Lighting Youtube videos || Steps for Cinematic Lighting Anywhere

Hey, so today we're going to be talking about how to take your image from this to this and really just prove that if you follow these steps, you can light and film in just about any location and get great results, whether that's a bedroom or just a really ugly location. So the first thing you want to do is choose your location.
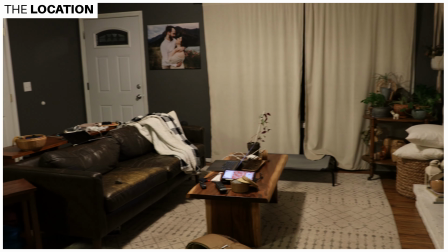18s
Now, sometimes you don't get to pick your location, whether that's because where you're filming is being dictated to you by a client or because it's just
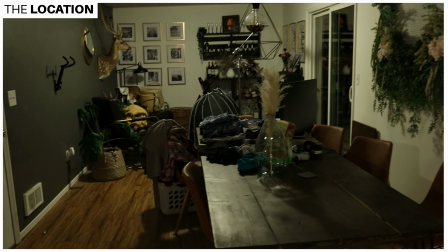25s
in your house you have limited space like you're in a bedroom or an office or whatever it is but if you can you do want to choose
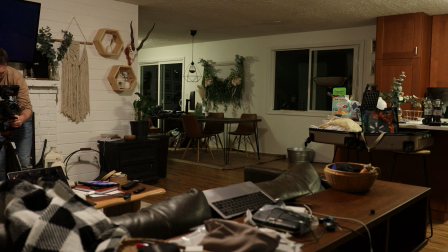33s
the best angles that you can in those locations so the first thing I do is I walk around the camera and try to figure out where the best spot to set the camera was going to be the things I'm looking for is can I create space with depth meaning can I separate myself from the background I don't want to be right on the background you don't want your subject really really ever right
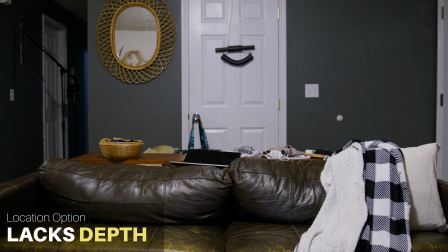53s
on the background it it creates a lack of space and it's usually just not visually appealing. The next thing I'm looking for is, is the frame just interesting? Is there things that make it interesting or is it just ultra boring?
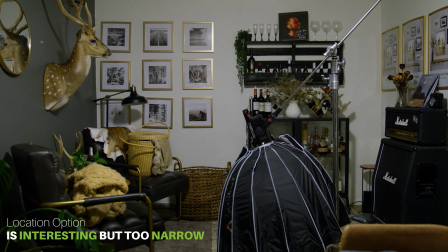69s
And so that's the next thing I'm looking for is, is the frame somewhat interesting? Is it something that is visually appealing? And then the last thing is I'm looking for distractions. I really don't want anything in there that can be distracting.
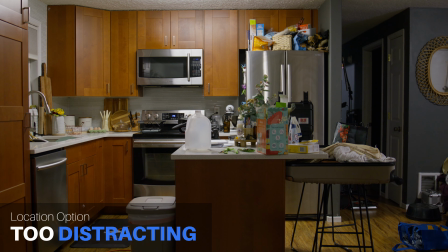82s
And so most of you can just clean that stuff up but sometimes you can't and so if you have a window that's distracting or
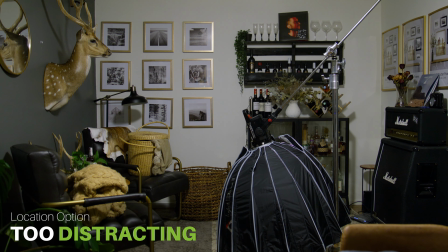89s
uh just maybe there's like a light switch on the wall or whatever it is you're just looking to eliminate distractions as best you can but once we chose our location the next thing you're gonna do is clean the location so what i mean by that is you're gonna just clean your background
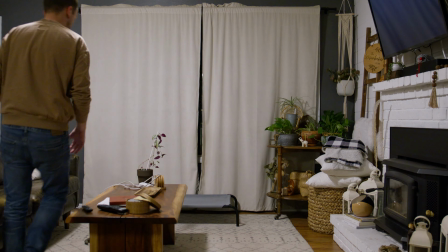105s
so uh as you noticed i went through and i i cleaned up all the mess i decluttered i made sure that things that were going to stay in the frame
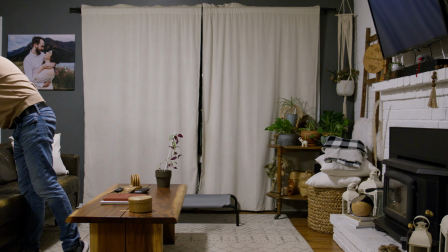114s
were in the right spot and ultimately I'm just trying to eliminate distractions. Once you've cleaned your background this leads to the last step before we start to light and that is to lock your camera off and so this is the step where you make your final tweaks, get your subject in place, make sure everything's exactly where you want it and then now you're not going to touch your camera again. The camera's locked down and we can begin to light so now that we're on to light the first light we're going to introduce is a key light and a key light is the light that's going to illuminate your subject and expose your subject for the camera now i place my key lights 45
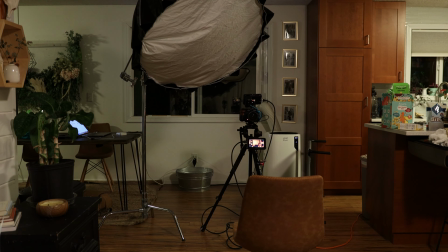152s
degrees to one side of the subject in 45 degrees above them and so in this instance i took it 45 degrees to my left and 45 degrees above my head
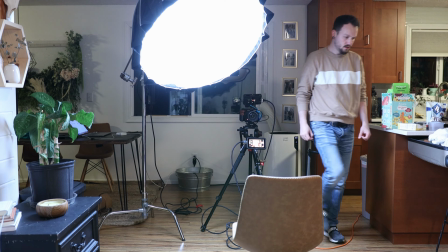161s
and then as far as distance goes i take the light as close as i can that the frame will still allow You don't
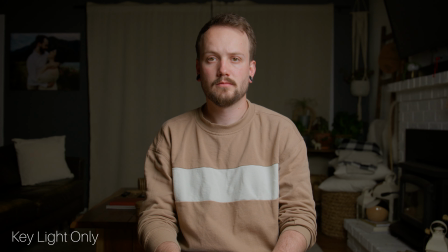169s
want your light dome obviously showing into the frame, but if you can get it as close as you can, that's ideal.
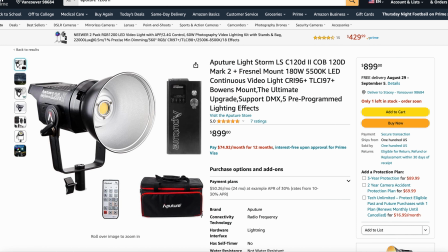175s
And so in this instance, I'm using an Aputure 120D Mark II with the Aputure light dome. And again, it's just about three feet from my face, and it's a fairly large light source. So the next light we're going to introduce is the backlight, or the kicker light, or the hair light.
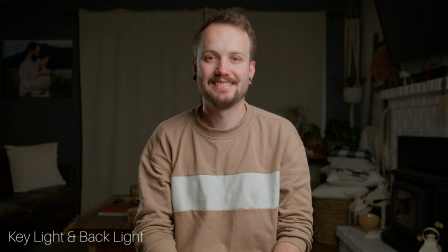193s
And what this is, is it's a light opposite of your key light that's more of a spot that's designed to spill around your subject shoulder face and hair to separate the subject from the background in this instance i'm using an aperture light storm again more in a spot and it's just spilling around my shoulder creating a little bit of separation from myself and the background the last lights we're going to introduce are the lights that are lighting up the background
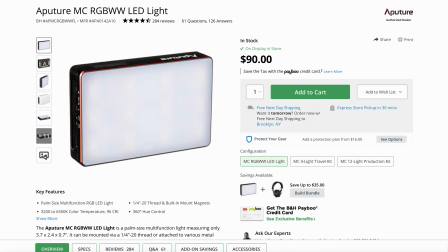219s
and these are two aperture mcs and all they're doing is bringing a little bit of exposure to the background and bring you a little bit
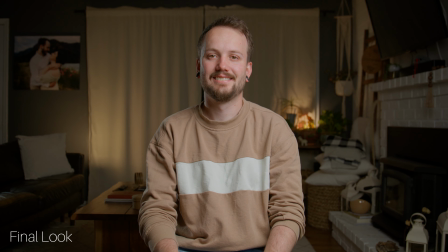227s
of visual interest by being a different color temperature to create a little bit of color contrast and color separation as well. And so usually after you light your subject, if you have no ambient light on, meaning no lights on in your location, what's going to end up happening is your subject's going to be well lit and your background is just going to fall into darkness, which is okay and that's a decent look.